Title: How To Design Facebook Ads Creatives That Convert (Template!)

Yo, what's going on, guys? Welcome back to the channel. My name is Nick Theriot. Today I have an exciting new video for you guys. Today we're actually going to dive into what is kind of like a creative template that you guys can use for your stores, whether it's e-com, lead generation, even like coaching and courses and stuff like that. Whatever you guys are doing, you better leverage this simple creative template, and I'm actually going to show you guys in a way, articulate it to you guys in a way that'll make it easy for y'all to understand, kind of give you guys a standardized process y'all can use for your creatives and everything. So that being said, before we get started, hit that like button and hit that subscribe button for new videos every Monday, Wednesday, and Friday. That being said, let's dive into it, guys.
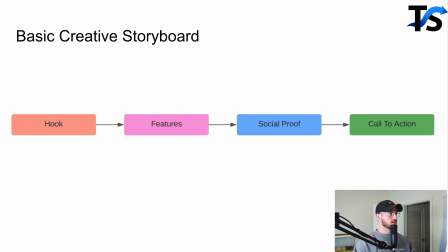So let me show y'all first this right here. So this is kind of like your most basic creative storyboard that I see all the time. It's quite often been used hundreds of times across ads and stuff like that.
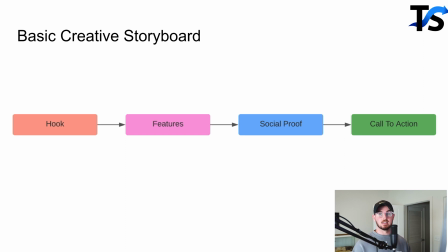I've personally analyzed thousands of ads, and this is like the most basic one that if you master can be widely profitable for your business. So let me show it to you. It's very easy. It's the hook, features, social proof, call to action in this order.
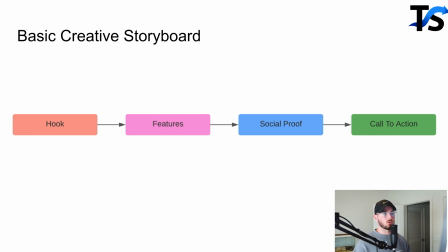Essentially, your hook grabs them in, grabs their attention. They want to watch the video now. Features, educate people on the product of how it helps them, what's in it for the customer. And then social proof, essentially the simple fact of, hey, other people love this product too. So now they got their attention.
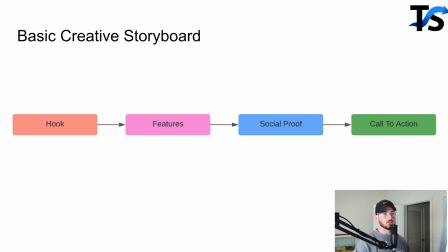You channel desire into the product, show them social proof and stuff, and then boom, your call to action is a reason of why they should purchase it now.
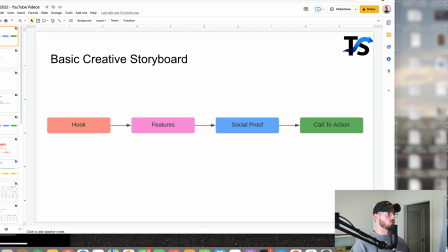Okay, so before we actually go through this, I just want to show y'all one particular ad right here,
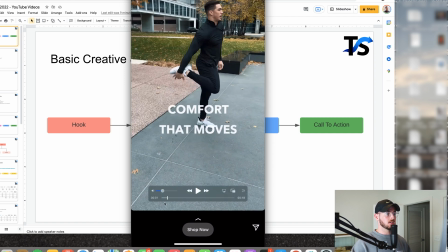just to show y'all of how basic this can be, and also to just how well it works.
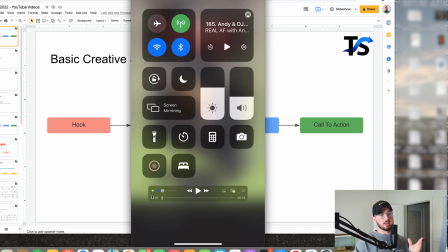So this ad does a hook, features, and that's it. It doesn't actually just social proof on the call to action side. That's the only thing I would change in this particular creative itself. So just to show y'all,
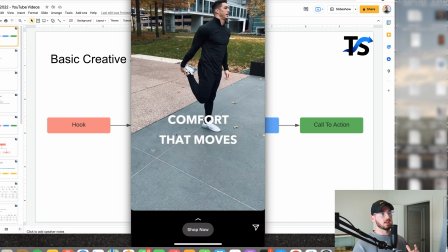boom, comfort that moves, it hooks you in, it kind of drive some curiosity in that perspective right there of what is this? You know, what could be going on here? You don't really know if it's the clothing, you don't know if it's the shoes yet, but immediately right here,
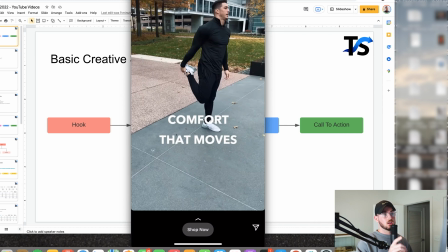it grabs the attention of the right audience, the location, you know, it looks like it's in the city area, about to go for a run. Okay, about to go for a run. He looks athletic in the sense of, you know, that kind of builds more contextual sense of the scene. Comfort that moves. Okay, so this is an ad that pertains to something with maybe running,
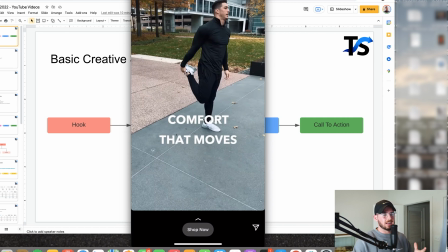fitness, yeah, and then the camera movement as well keeps you kind of really like, not doesn't lock you in, but the camera movement right there made it interesting enough to where you want to stop.
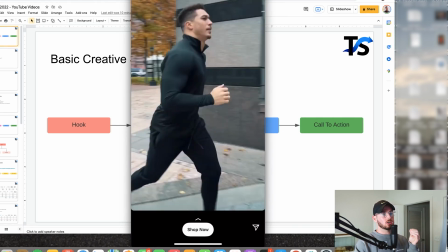Okay, now we are clearly articulating the features of the product.
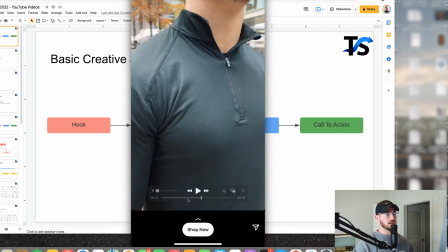Okay, so essentially right here you show the product in use.
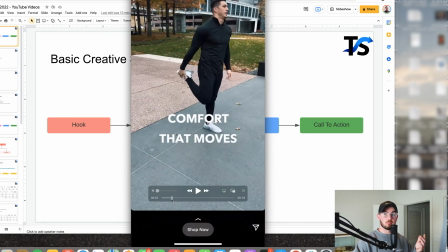All right, half of y'all aren't even showing y'all product in use and complaining about bad results.
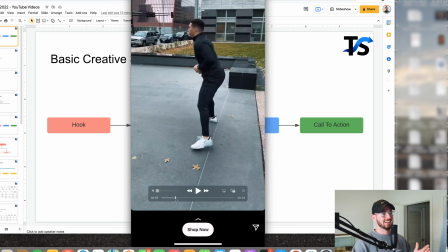Okay, show your product in use. This just helps increase that believability in the product itself.
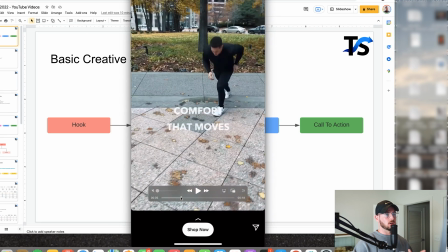Okay, comfort that moves. All right, I'm just showing the product off. Okay, boom, cool.
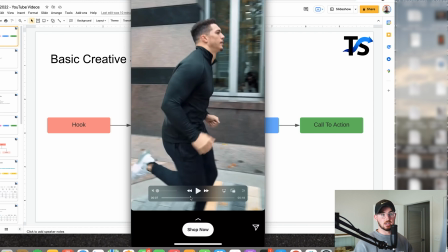Okay, it really got me at my attention now. I'm hooked in. I'm starting to understand and build some contextual sense into this product of what it is.
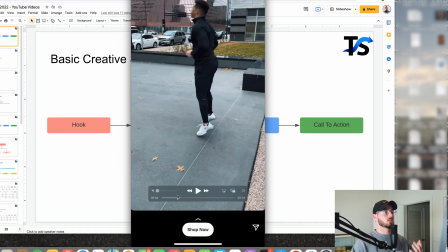I just got demonstrated it. Looks good, looks cool. All right, I'm hooked in now.
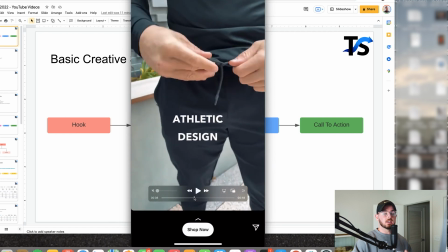I'm really into this now. Now, clearly articulating the features to the consumer here. My favorite way, close-ups of the details.
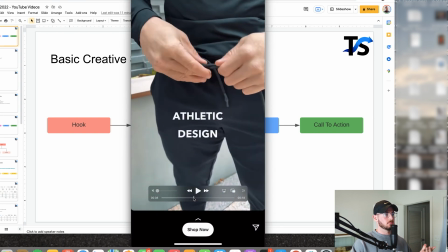Okay, athletic design and showing him, you know, tying up the pants, zipping up the pants like this.
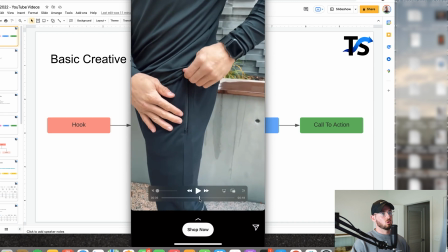Okay, and I'm kind of dragging this through, showing off more close-ups and details of the jacket here.